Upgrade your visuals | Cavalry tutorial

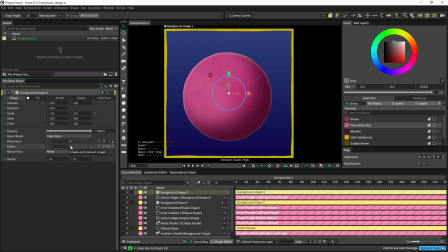(8:15)
Now I'm going to add in a vignette.
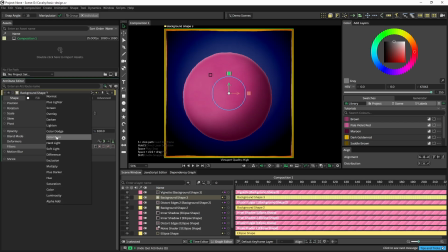(8:20)
And this vignette, I can show this if I just go to the normal blend mode again.
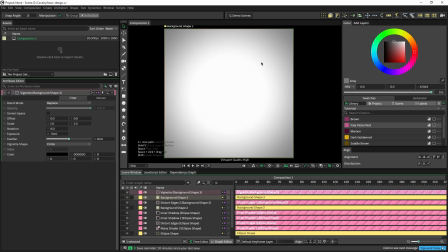(8:25)
A vignette is basically a soft circle that gets darker near the edges. So when we decrease the feather, you can clearly see that. Let's leave the feather around the value it was. And let's go back to our background shader and set this back to color burn.
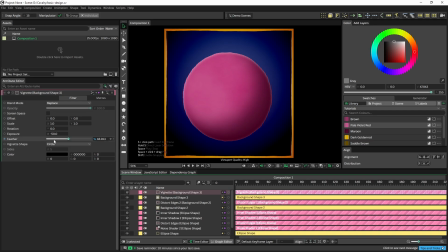(8:46)
And now when we go back into our vignette, we can change the alpha value. At the moment, this effect is very strong. Corners are becoming completely dark. By changing this alpha, we can make the effect more subtle. So 0, of course, means no effect.
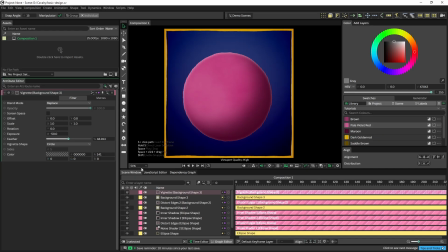(9:06)
So have a look and see what you like. And one of the cool things about adding a post-processing layer like this is that it affects everything. So it's working on everything underneath. And when I move my ellipse, for example,
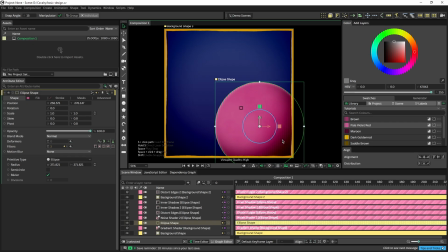(9:20)
closer to the corner, you see that the color burn and the vignette are making these pink colors a little bit more saturated, a little bit more interesting.
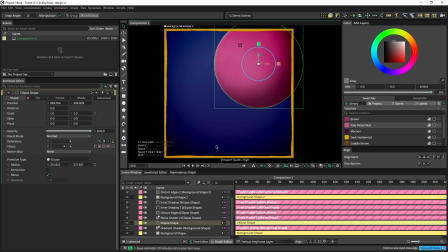(9:30)
So that's a neat bonus of using this kind of post-processing instead of applying the effect to the background gradient, for example. You will also see that the vignetting effect is affecting our border here.
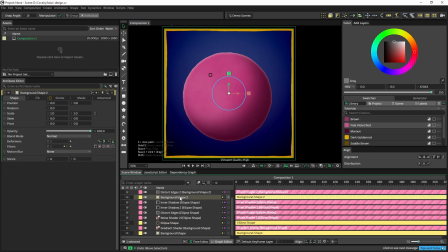(9:45)
And that's really the goal of post-processing, is that you get a look that applies to your entire scene and not just individual elements. Another example of what we can do with post-processing would be to add some film grain. Let's go into the background shape and add in a grain filter.
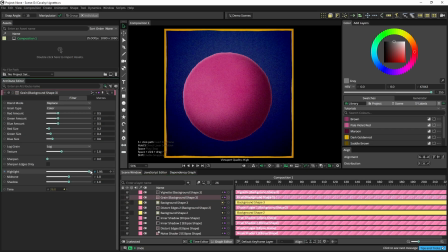(10:06)
And I'm going to increase the strength here for a moment so it's obvious what's happening. So this is your film grain. The grain can add a little bit of texture to your look.
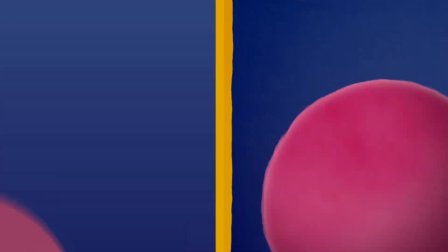(10:17)
It can also help with compression, especially when you're using very subtle gradients.
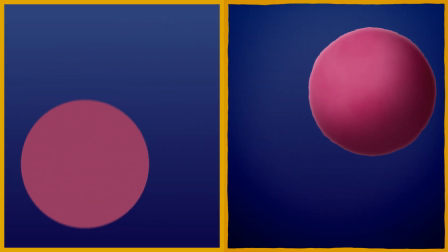(10:23)
Adding a little bit of grain can make it a little bit easier to avoid compression artifacts.
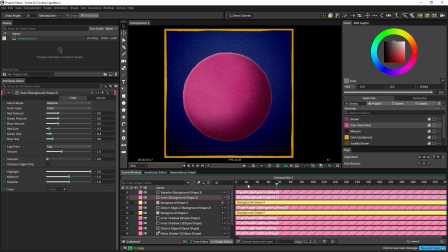(10:30)
Grain is animated by default. That's usually something you would want to keep in, but you can disable it if you want here. And I'm going to use the highlights here because we're still working on our background shape, which is white.
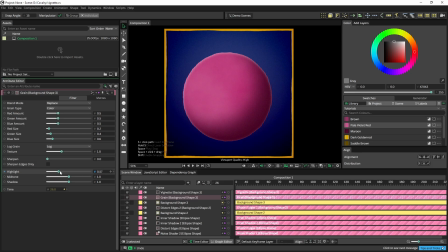(10:44)
So we're only getting grain in the highlights. And I'm going to set this to maybe 0.5, something around there. And that gives us a subtle grain look, not too much, but it's still noticeable when we disable it.
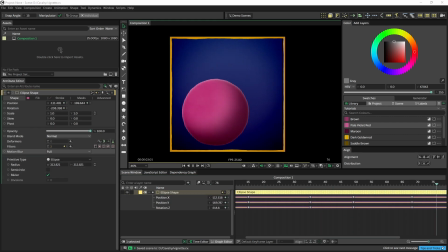(10:59)
That's it. If you would like to see more Cavalry tutorials like this in the future, please subscribe or let me know in the comments, and I'll see you in the next one.